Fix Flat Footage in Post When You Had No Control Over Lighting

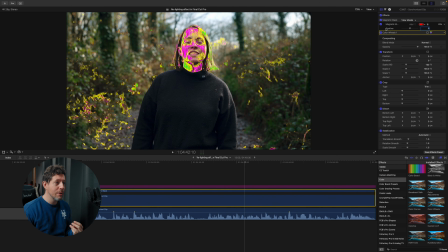240s
So just using that now, and I'm just going to do some small tweaks, get as much of the pinky colour that I can see, and there we go, and then switch it off, and you can see really perfect skin tones colour there. If this plugin is of interest, you can get a discount by using my code. Use the code HARV, and it's something I use on every single grade. Now I just drop it right at the end so I can see how my skin tones are looking. Highly recommended.
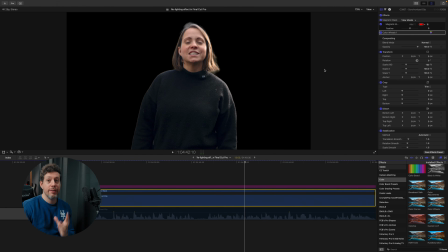268s
One thing I have to really stress on this is to check the feathering of the mask, and this is really going to make the biggest difference.
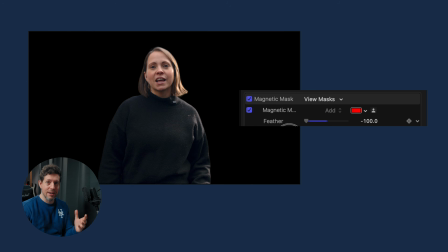277s
It's going to be the difference of selling the effect or it ruining it, basically.
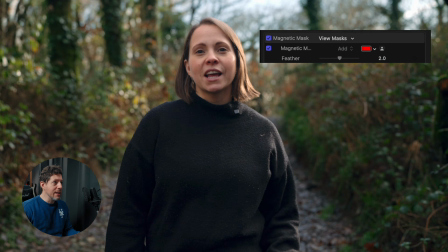282s
So we can see here, if I expand the feather, it looks almost like our subject has a halo, and that's the last thing we want. That just looks really fake. So I'm actually going to have a bit of a minus feather, because that to me looks more natural.
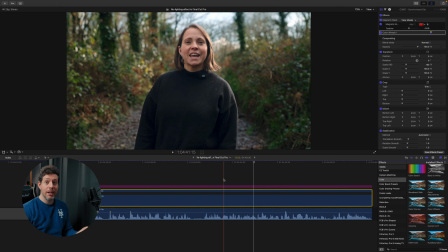298s
It'll go for -15, and to me that looks good. There we go, and I think this is now looking really good, and it's definitely walking the line of wow, that looks great, and and too extreme. It's not quite there, but it does look really quite punchy.
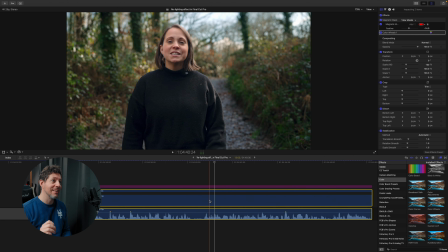315s
I'm just going to compound clip them back together, and that's just for a workflow side of things.
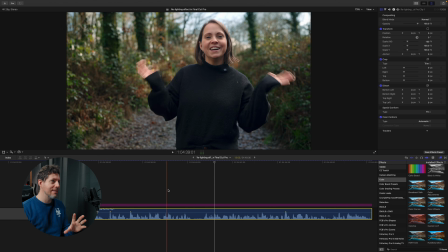320s
I just like to have things all as neat as possible whilst editing. Next, I want to just add a couple of effects just to kind of sell
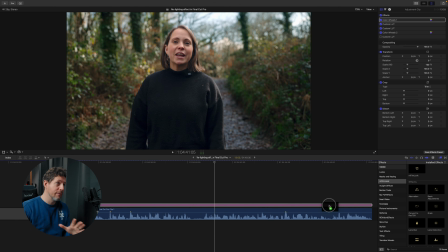329s
the effect, and I'm going to add a little bit of film grain, and for this I like Motion VFX, the M film look grain. That looks good to me.
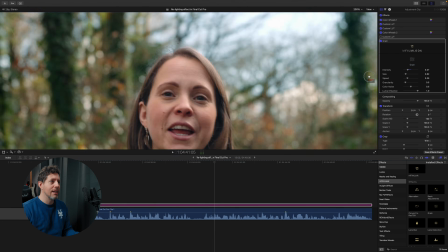339s
Let's just add a touch of that, and then I'm just going to add a little bit of a vignette, and these are just optional.
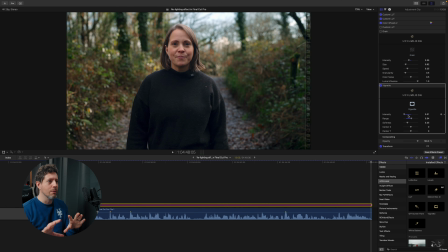346s
You can consider this just a placeholder for whatever effects you like, and the point is that we're dropping it over everything, so it affects both layers and they don't look kind of just disjointed. It kind of joins them back together from a visual point of view. The options are kind of limitless with this.
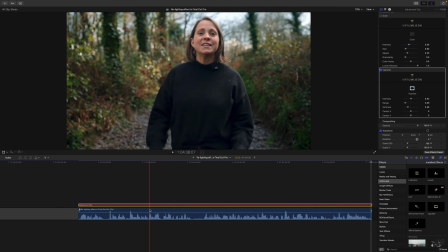364s
You could do something like add extra blur to the background to kind of give the illusion that you were using an even wider aperture on your lens.
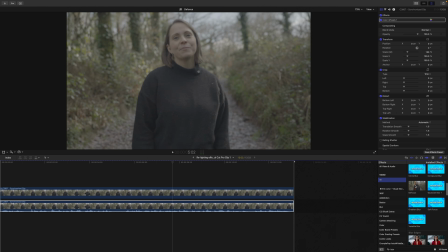373s
And if you were to, the very best defocus or blur effect that I found is actually from Dylan Bates' FCP Bro, and it's called the defocus plugin here, and it goes from a very natural sort of out of focus area looking thing to,
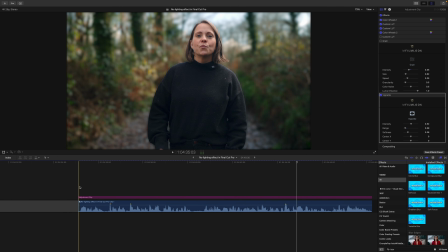390s
if you want it to be, really very extreme. This can be found within his Motion Tools bundle, and I highly recommend it.
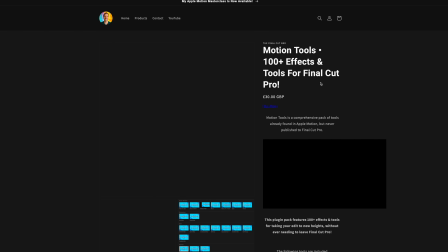397s
It's not expensive, but it's well worth it. Of course, that is linked if you want to find out more.
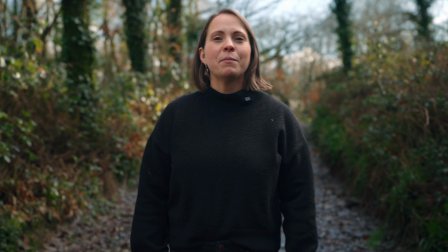402s
And that's the shot. I'm pretty happy with that. It's a fairly simple technique, but man, does it work. So now let's boil all of those tips down into a espresso shot of tips to take away.
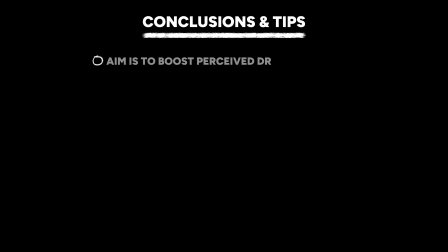415s
The aim here is to reclaim dynamic range from your shots. RAW or log formats are preferable here. Linear formats just won't have the same flexibility.
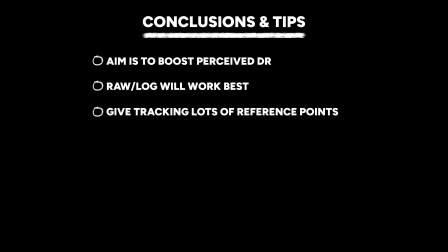423s
When tracking, use lots of positive and negative points to give plenty of information to the tracking system. Be really careful with the feathering, as this can make or break the illusion. Also be really careful with the grading, because it can quickly look like a little too HDR and cheesy.
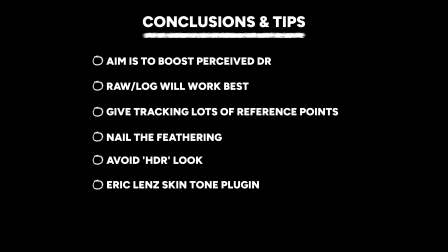440s
I really recommend Eric Lens's skin tone plugin to take the guesswork out of the look of your subject layer. Compound clip the layers back together to keep your workflow slick. Importantly, add effects to both clips to further sell the look, such as a vignette or film grain, flaring, anything like that. I actually use this effect all the time, and it's good that no one's picked up on it, but I do.
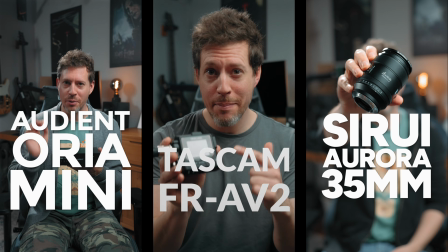465s
Any shot where I'm showing a product to the camera, especially in my vertical videos,
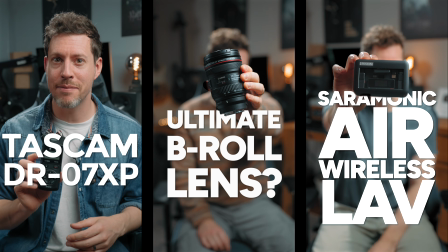470s
it's an amazing trick to enhance things and draw attention to it. Anyway, that's it for now. I have loved making this video for you. I hope you found it interesting and helpful, but I want to know, do you use a technique that's similar to this? If so, please share your technique. But that's it. You know, I'm curious.